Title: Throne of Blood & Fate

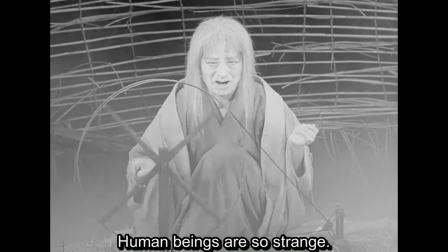(0:00) A human being is a human being.
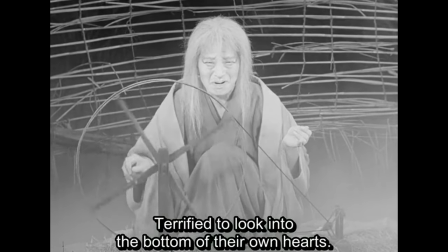(0:05) A human being is a human being.
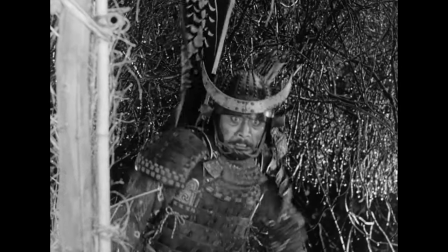(0:13) Clips!
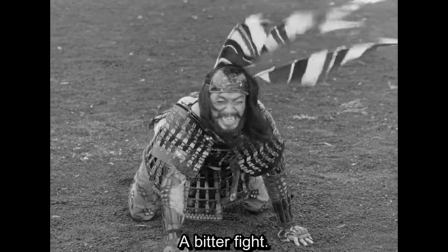(0:16)
Hi everyone, and welcome to Clips by Kurosawa, where we will be watching and discussing Japanese writer and director Akira Kurosawa's eight films,
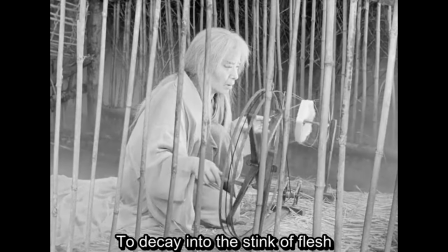(0:24)
featured on Letterboxd's Top 250 Narrative Features list.
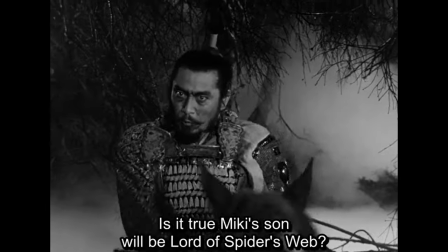(0:28)
The film we are discussing today is the fifth film by Kurosawa I have seen, so I invite you to watch his movies alongside me and come back to hear my thoughts.
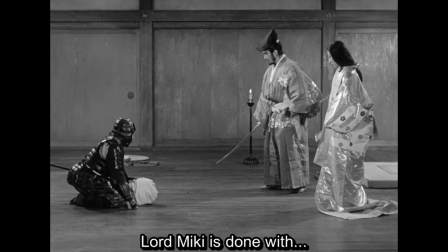(0:36)
I'd love to hear yours in the comments section. On today's episode, we are discussing Throne of Blood.
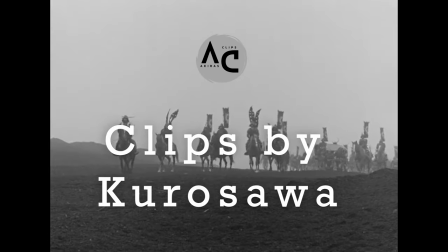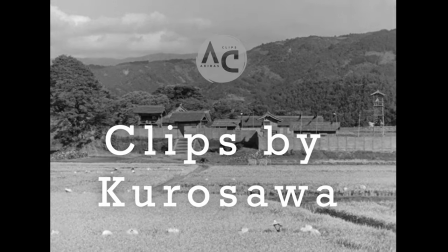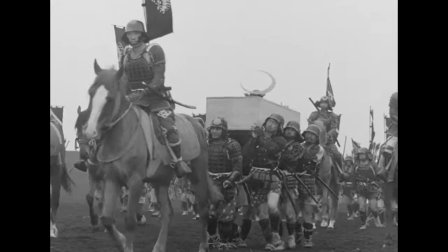(0:51)
Kurosawa's Throne of Blood, released in 1957, is a Japanese adaptation of Shakespeare's classic play Macbeth.
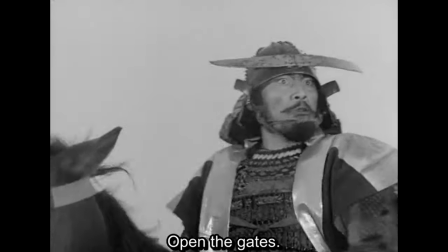(0:57)
In this version, the audience follows Taketori Washazoo and his wife, Lady Asaji Wazuzu, similar to Macbeth in Lady Macbeth.
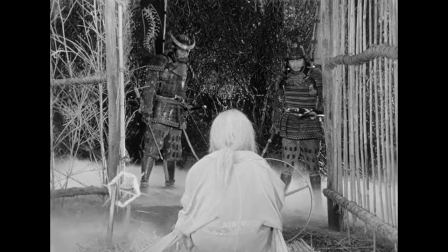(1:06)
The film follows the plot of the play with a prophecy in the beginning of the movie that causes Washazoo to murder his leader at the urging of his wife.
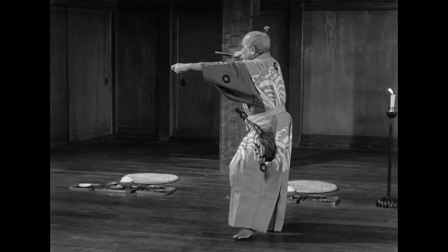(1:13)
Other than Shakespeare's influence, Japanese art of no was a big influence on Kurosawa in this film,
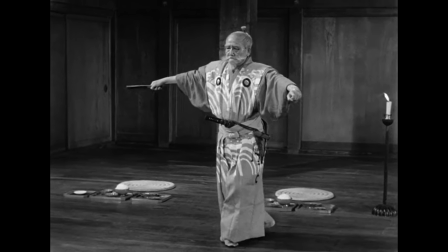(1:19)
no being from a dance drama that had been performed since the 14th century in Japan.
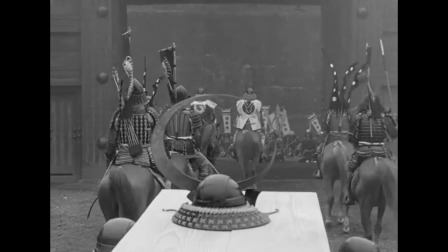(1:24)
Throne of Blood is still considered to be one of the best adaptations of Macbeth and pulled numerous awards upon its release.
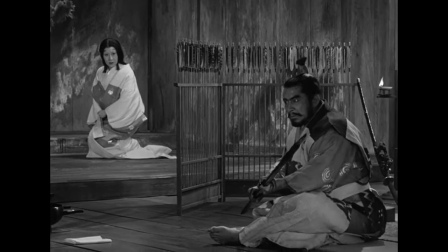(1:31)
Throne of Blood is ranked 169 on Letterboxd and just might be my favorite Kurosawa film, yet.
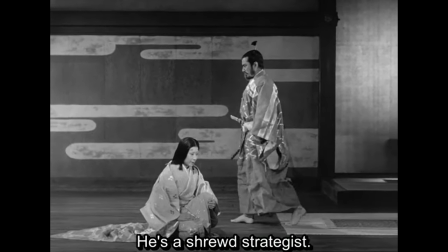(1:37)
The performances, in my opinion, are the strongest part of this film.
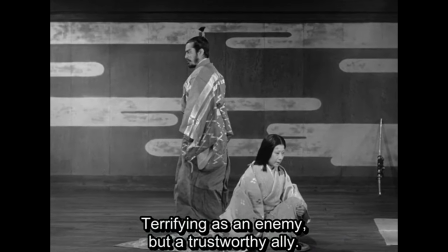(1:40)
Toshiro Mifun is obviously not capable of turning in a bad performance, and Izazu Yamada really steals the show, despite her limited screen time.
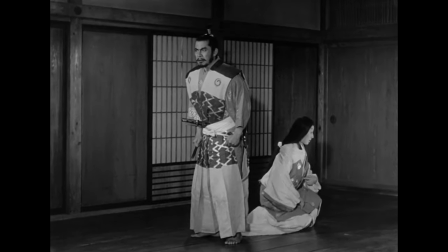(1:48)
Toshiro Mifun's character, Washazoo, descent into corruption and paranoia is so well done.
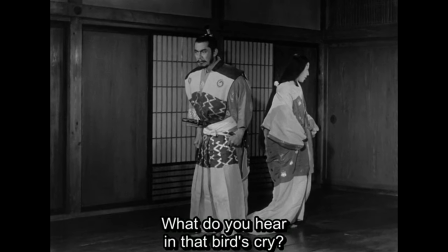(1:54)
He expresses so many emotions at once and turns in a complex performance. Yamada as Lady Washazoo is incredible as well.
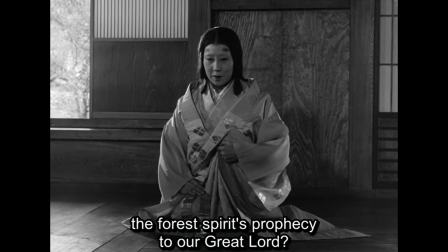(2:01)
As soon as she appears on the screen, she appears as a cunning, ambitious, and tough woman, and really pulls off her portrayal of Lady Macbeth.
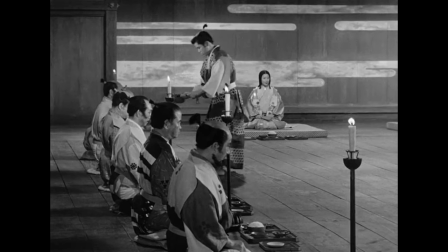(2:08)
A little bit past halfway from the film, while Washazoo and his wife are at a dinner celebration, the look on both actors' faces are expressed so well.
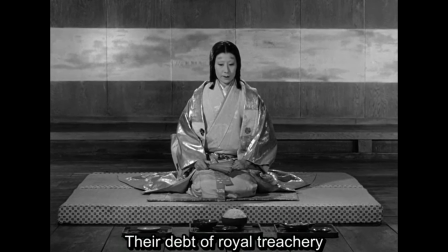(2:16)
Lady Washazoo slowly losing her confidence while trying to defy the prophecy, and Washazoo's faces of guilt, worry, and madness.
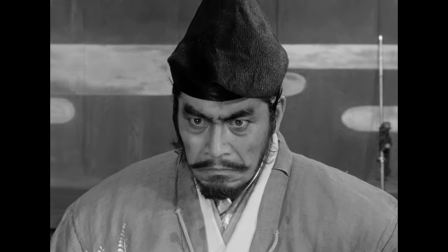(2:23)
The single look from both actors almost shows where the characters are now and where they're heading and the future.
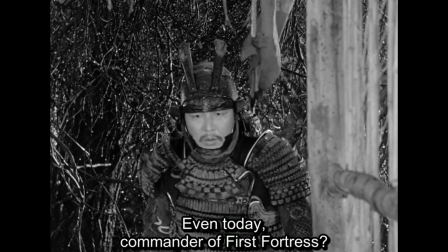(2:29)
Not to mention Minoru Chiaki's performances as Miki.
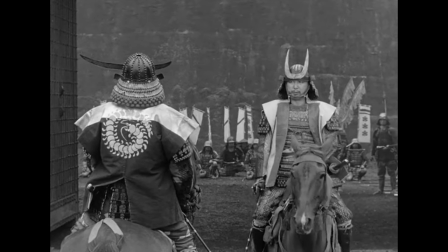(2:33)
His expression when Washazoo brings back their Lord Commander after his death as both suspicious but not surprise is super
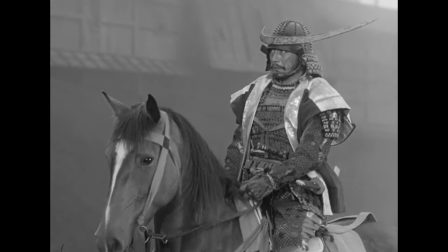(2:39)
complex and adds to both the dynamic between Miki and Washazoo but also Washazoo's ultimate downfall.
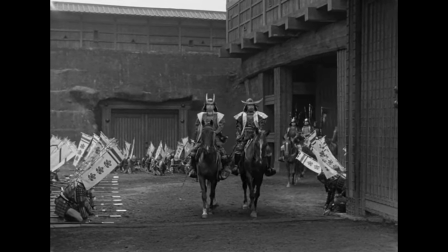(2:45)
The overall scope of this movie really stood out to me. Being one of Kurosawa's earlier films in the series, I wasn't expecting it to be this high production value.
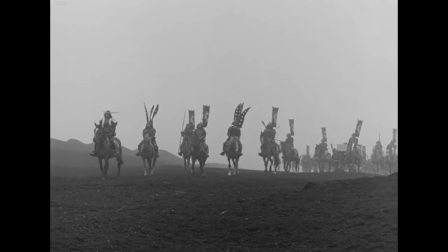(2:54)
From the set to the wide shots and the cinematography, I think the overall look and scope is my favorite of any Kurosawa film I have seen thus far.
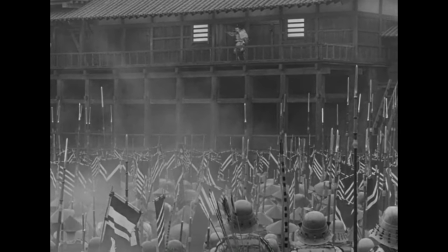(3:02)
The castles on the set were built on the slopes of Mount Fuji for the fog effect, and it really pays off.
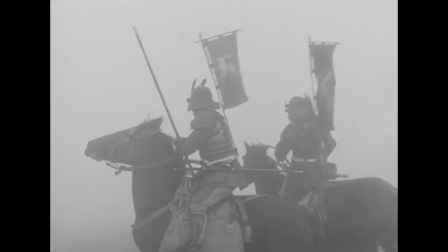(3:07)
The fog adds to the suspense, darkness, and mysteriousness that is the tone of this film.
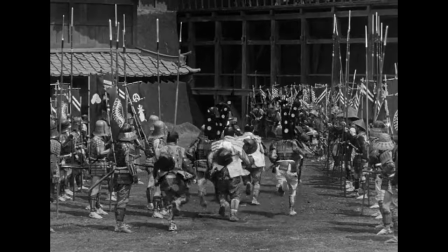(3:13)
Something else that adds to the tone is the composition and cinematography. While the cinematography and the films by Kurosawa I have seen so far have been fantastic.
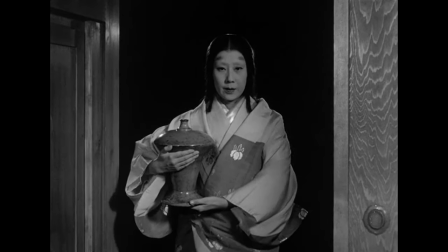(3:21)
The composition and camerawork in Throne of Blood is my favorite. It's hard to express why the cinematography in this film stands out so much.
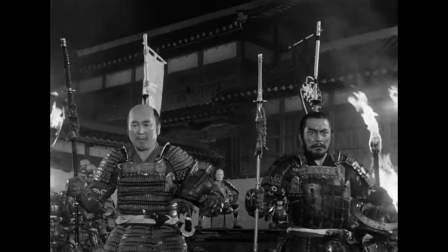(3:28)
The flat background and wide shots are all composed with such precision, but I think the best way to put it is that an adaptation of Macbeth is supposed to have this look.
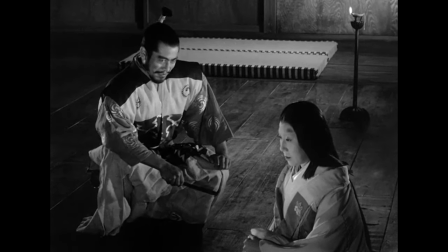(3:37)
There's almost an eerie feel throughout the movie, much thanks to the combination of lighting and composition.
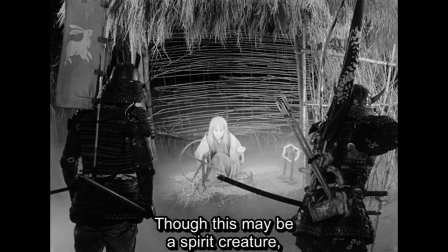(3:43)
I have to mention the special effects in this film and how well done they are.
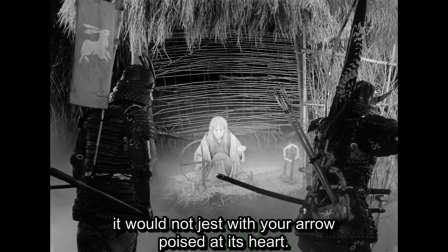(3:47)
In the scene when the spirit disappears, the cut and transition between shots is some of the smoothest I've seen in any film, much less one from the 50s.
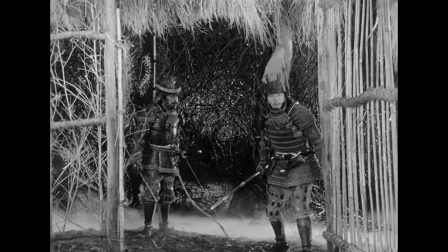(3:55)
Although it's truly just a well-timed cut, it looks about as realistic as you can hope for.
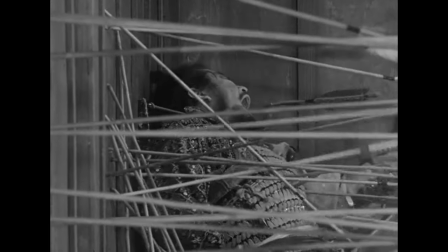(4:00)
Also, the final scene in which Washazoo dies features great special effects. Apparently the arrows used are real and were shot by skilled archers.